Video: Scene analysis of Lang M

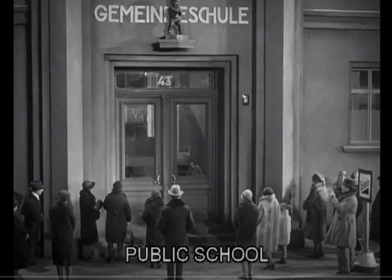494s
And I don't know if you know anything about 1920s and 1930s attire, but if you look at these children, if you look at these parents, you will see, hopefully you will have noticed, that they are not poor.
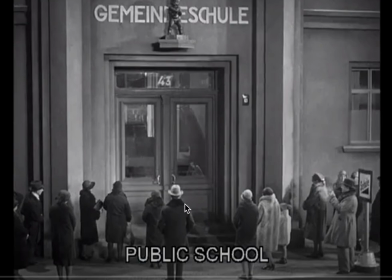507s
This man here with his collar, his fur collar, that's a very expensive jacket. This woman in her entire fur coat, with a child with a fur coat. Another woman in a fur coat. Another man in the fur collar. A woman with a fur stole around her neck.
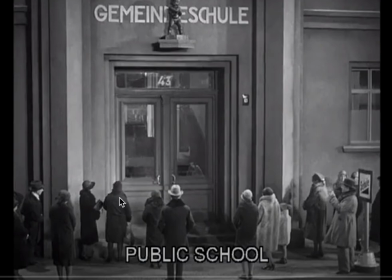526s
That woman, too, has a little fur stole around her neck. These are wealthy people. And the wealthy people are standing outside the school waiting for their children. It's a subtle shot. It is really very, very subtle.
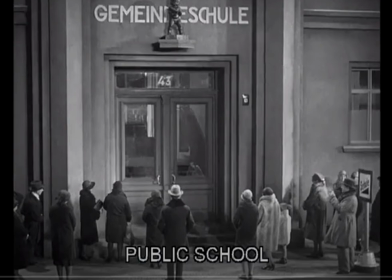542s
But what Lang does is he's contrasting the working woman and her the idea that she cannot take time off to go take care of her child, to make sure her child gets home safely. She has to work in order to feed her child.
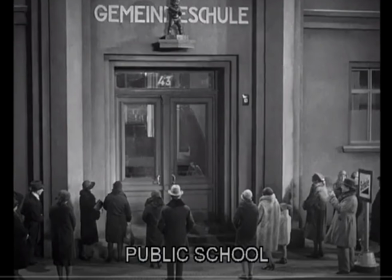561s
And therefore her child is made vulnerable, whereas the wealthy members of society are able to go pick up their children or send someone to pick up their children, and so that their children are not vulnerable in the face of this serial killer.
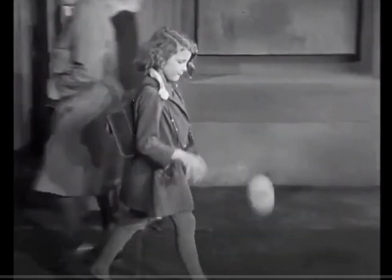579s
Now, the other very famous image here is this series of shots, this scene
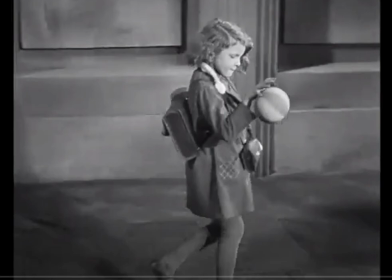588s
that's also going to use parallel editing. So we have the vulnerable child. Notice that the angle is slightly high. And we're tracking along the street following her as she's bouncing her ball.
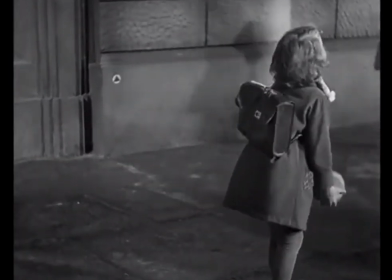600s
Then the angle is going to shift. And the director Lang is going to take advantage of parallel editing here in a second.
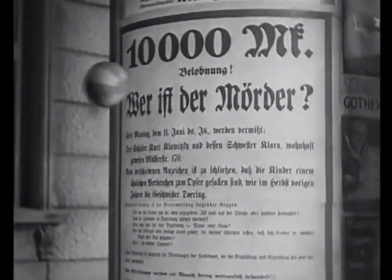608s
So here she is throwing her ball up. We pan up, track in.
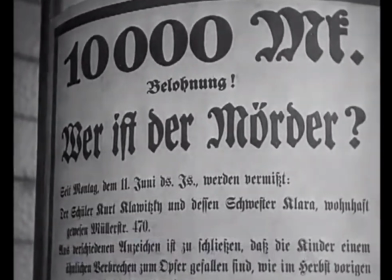615s
The camera itself moves in towards the sign.
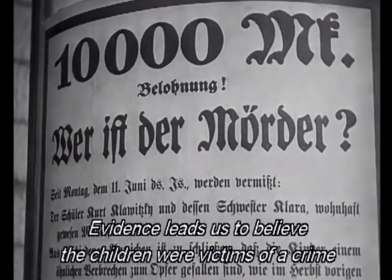618s
And what we see is the question of who is the murderer in that wonderful Gothic script.
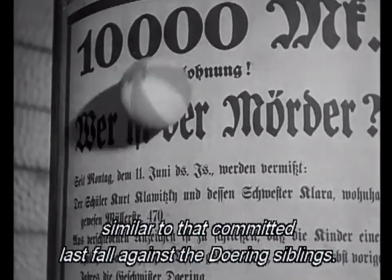625s
And then, if you have time to read the description here,
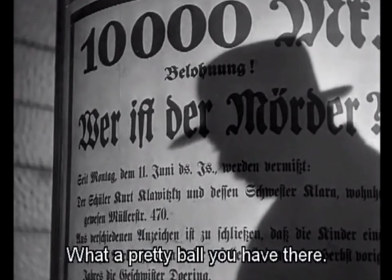629s
then we're going to see the image of the murderer appear as a silhouette on the front of the poster asking who is the murderer.
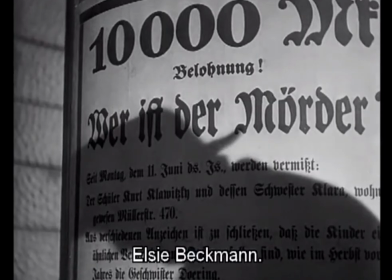639s
It's foreshadowing, quite literally, gives the name of the child Elsie Beckman.
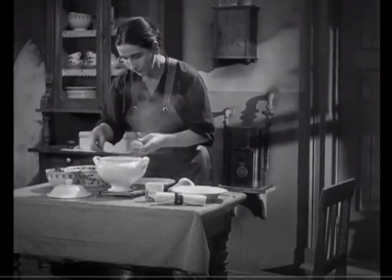647s
So the mother, is going to call out the child's name. And so we now know that the child is Elsie.
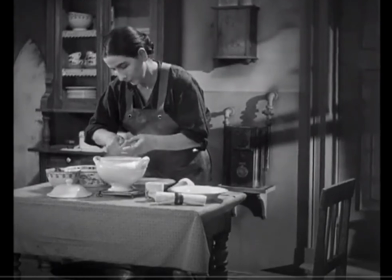654s
And so she's calling for Elsie. We know who's in danger. The shadowy image of the figure appearing over the
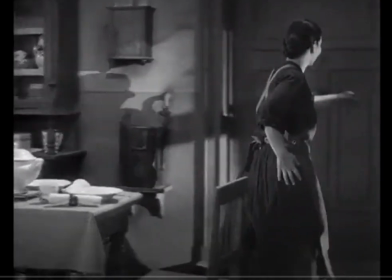664s
poster gives us directly this idea that this is the killer.
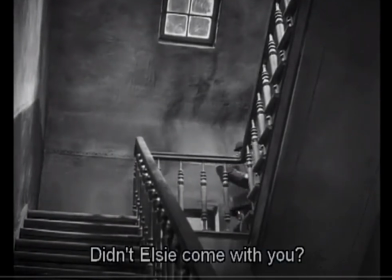669s
The very distinctive voice of Peter Lorre is something that we're going to be able to pick up on later.
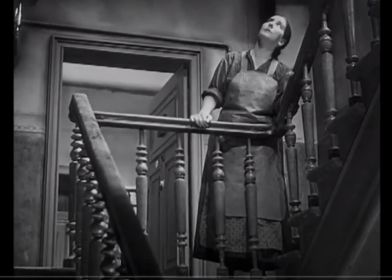677s
He has a very, very distinctive voice, very difficult to think of him as anyone else than Peter Lorre.
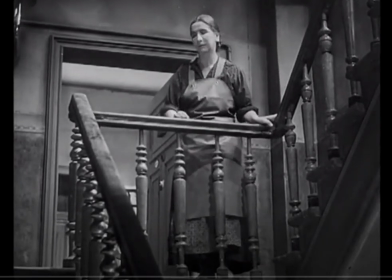682s
And so we'll be able to understand that this man, Peter Lorre, is the killer.
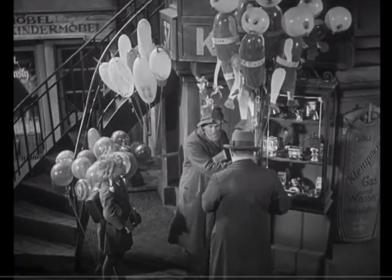689s
But what Lang is also doing is he's not showing us Peter Lorre.
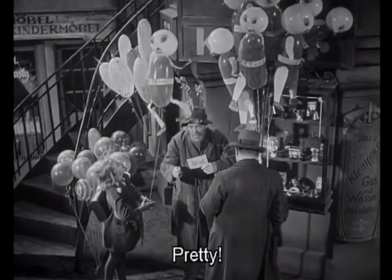695s
He's making him into this more horrific, monstrous figure by not revealing who he is to us, by not revealing his character.
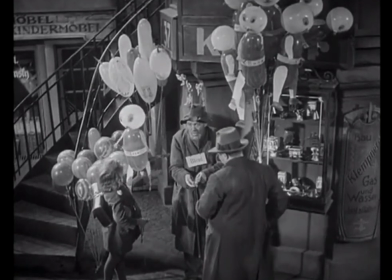703s
The monster is a construct in all cinema.
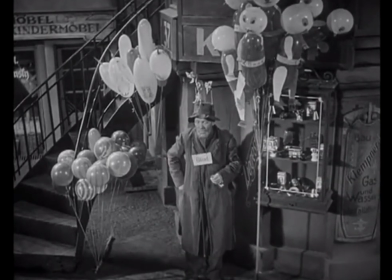708s
The monster is constructed here, and one of the ways of constructing the monster, as we'll see when we get to Alien, is to not show the monster.
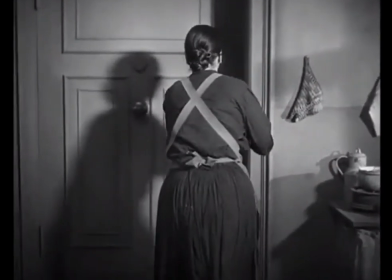717s
The more we see of the monster, the less afraid of the monster we are, right?
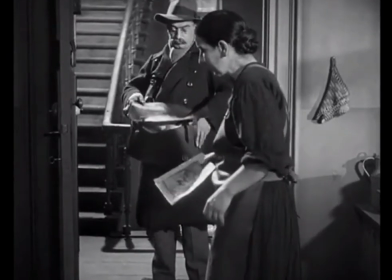723s
If we see Michael in Halloween going around and buying a Coke,
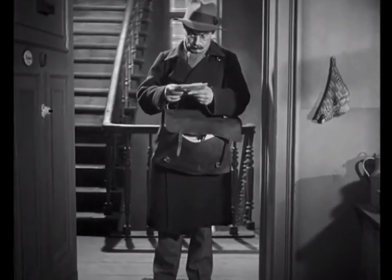728s
we're not going to be terrorized by Michael because of our understanding of him.
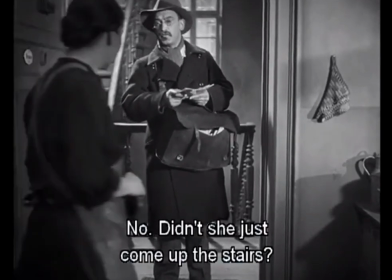734s
So Lang is going to play with that theme, which isn't really even a theme in cinema yet, but he is going to start to tear it down,
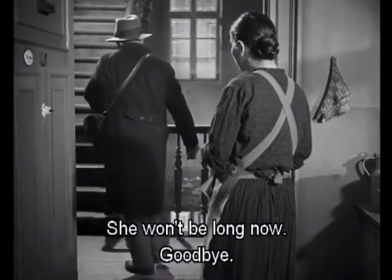742s
because the image that we see of Lang,
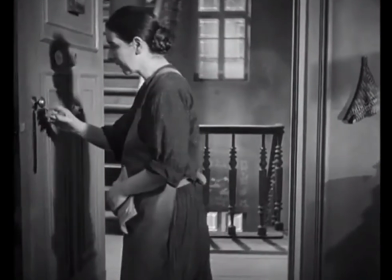747s
of Beckert, the murderer, the images we see of him in the first half of the film create the monster,
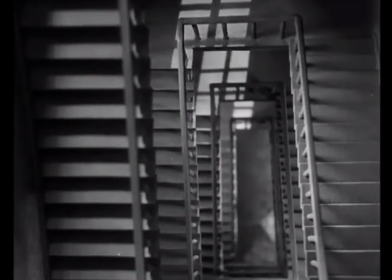754s
and the images we see of him in the second half of the film create the human being.
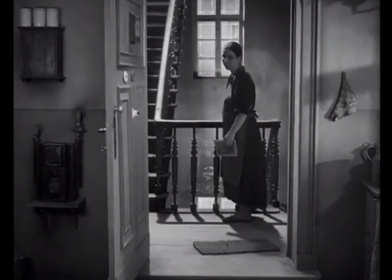759s
And what Lang is forcing us to do is to come to terms with that monstrous human being.
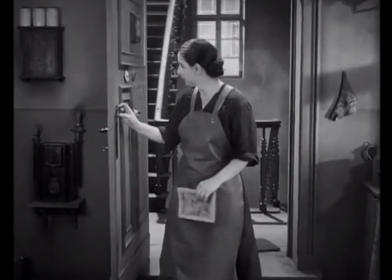767s
So the human being is revealed at the end,
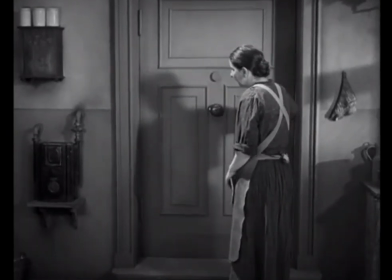769s
and we have to come to terms with the monster as a human in order to really make a determination about concepts like guilt, etc.
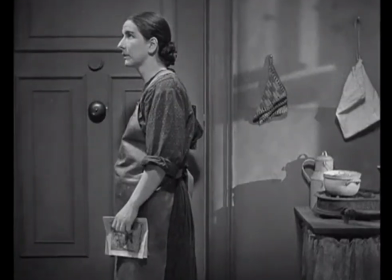778s
It's a wonderfully done technique by Lang here.
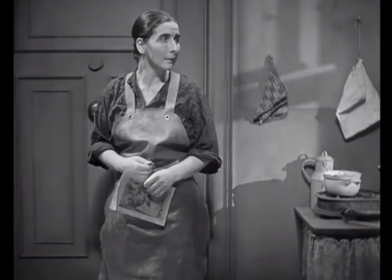786s
So her ramping anxiety, the child being led astray,
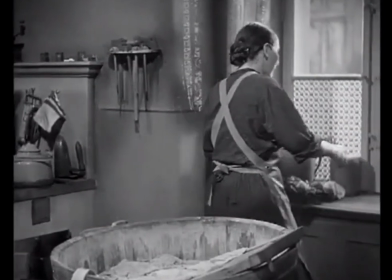794s
these are parallel editing techniques.
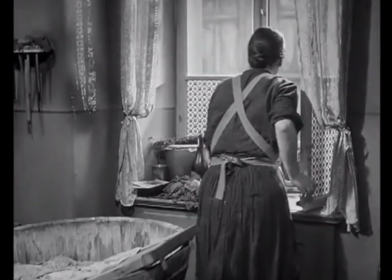797s
So we know that the child is being led astray, and then we edit, Lang edits to her and her anxiety,
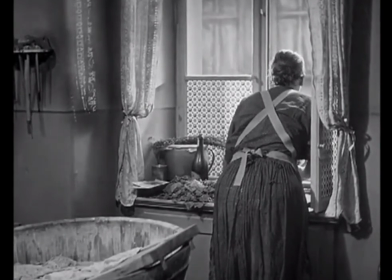805s
and then we edit back to the child being led astray,
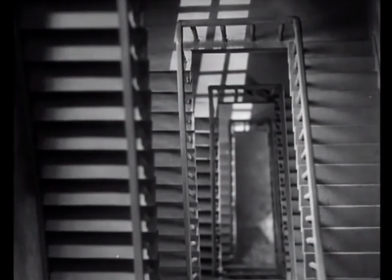809s
and then edit back to her and her anxiety as her voice calls out in the empty hallways.
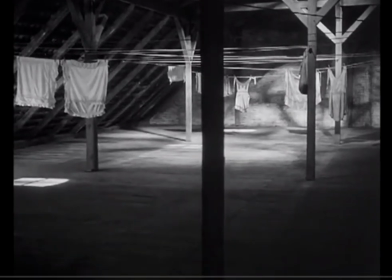815s
We have an imagery, we have some images here of the emptiness of this modern life, which is also, I think, a theme that plays in a lot of early German cinema.
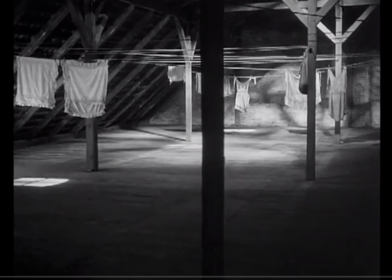831s
It's very much there in what's called the Weimar cinema and the silent film period. This notion that the city itself can be a threatening place. And the emptiness here is part of that threat or lack of humanity.
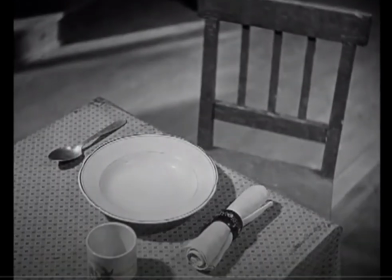850s
And then we get this wonderful shot.
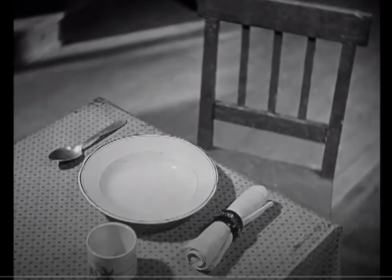851s
And this is the shot that hammers home a lot of very important concepts. It hammers home the poverty. So the tablecloth is not in great shape.
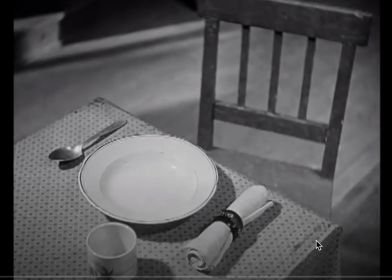866s
It's worn down at the corners. The plate is a little bit chipped. But the chair is very old and ragged. But look how carefully everything is put together. Now, this is what's known as a mise-en-scene, right?
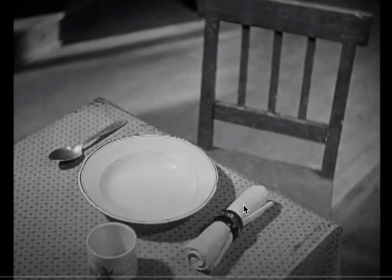885s
Mise-en-scene is the term that means everything that's put into the image that we see in front of us. And the mise-en-scene here is just exquisite because it reinforces her poverty at the same time as reinforcing her care and her love for her child,
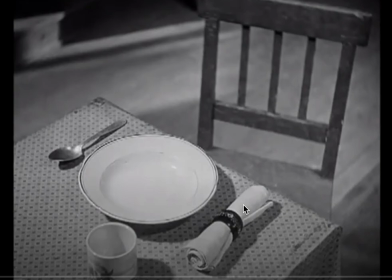903s
so that we know that she doesn't willingly let her child go wandering around by herself under threat of a serial killer. Instead, we know that she loves her child, but she is put in a position where she has to work in order to feed her child.
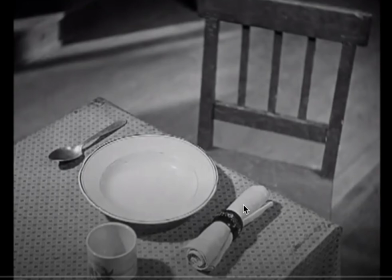921s
And that tension is the tension of the modern world. You could say the tension of capitalism. You could say the tension of the industrial age. Workers are put in a position to have to sell their labor for their livelihood, which means selling their time for their livelihood,
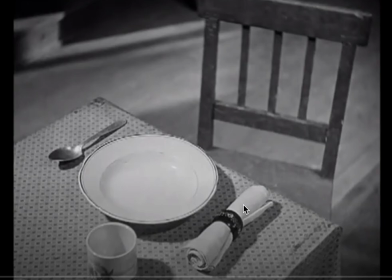940s
selling their time for the ability to feed their family, pulling them away from a more intimate relationship with their family, and also, as Lang points out, putting their family at risk to the dangers of the modern world.
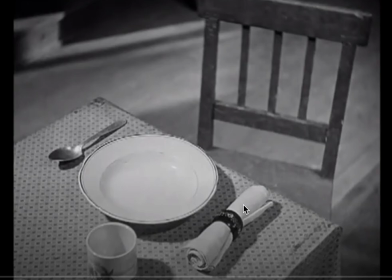960s
So it's a beautiful image in that it really encapsulates all of those tensions.
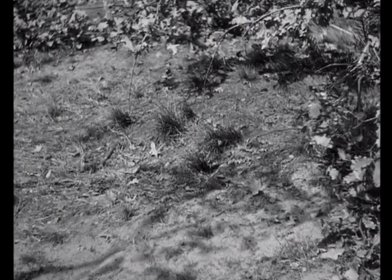969s
And then, of course, parallel editing moves us from the empty chair to the ball left to roll in the park,
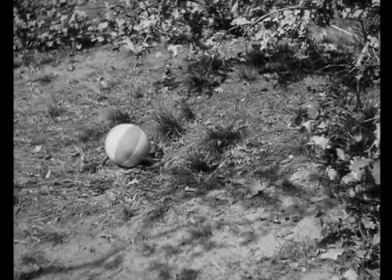977s
to the balloon floating away.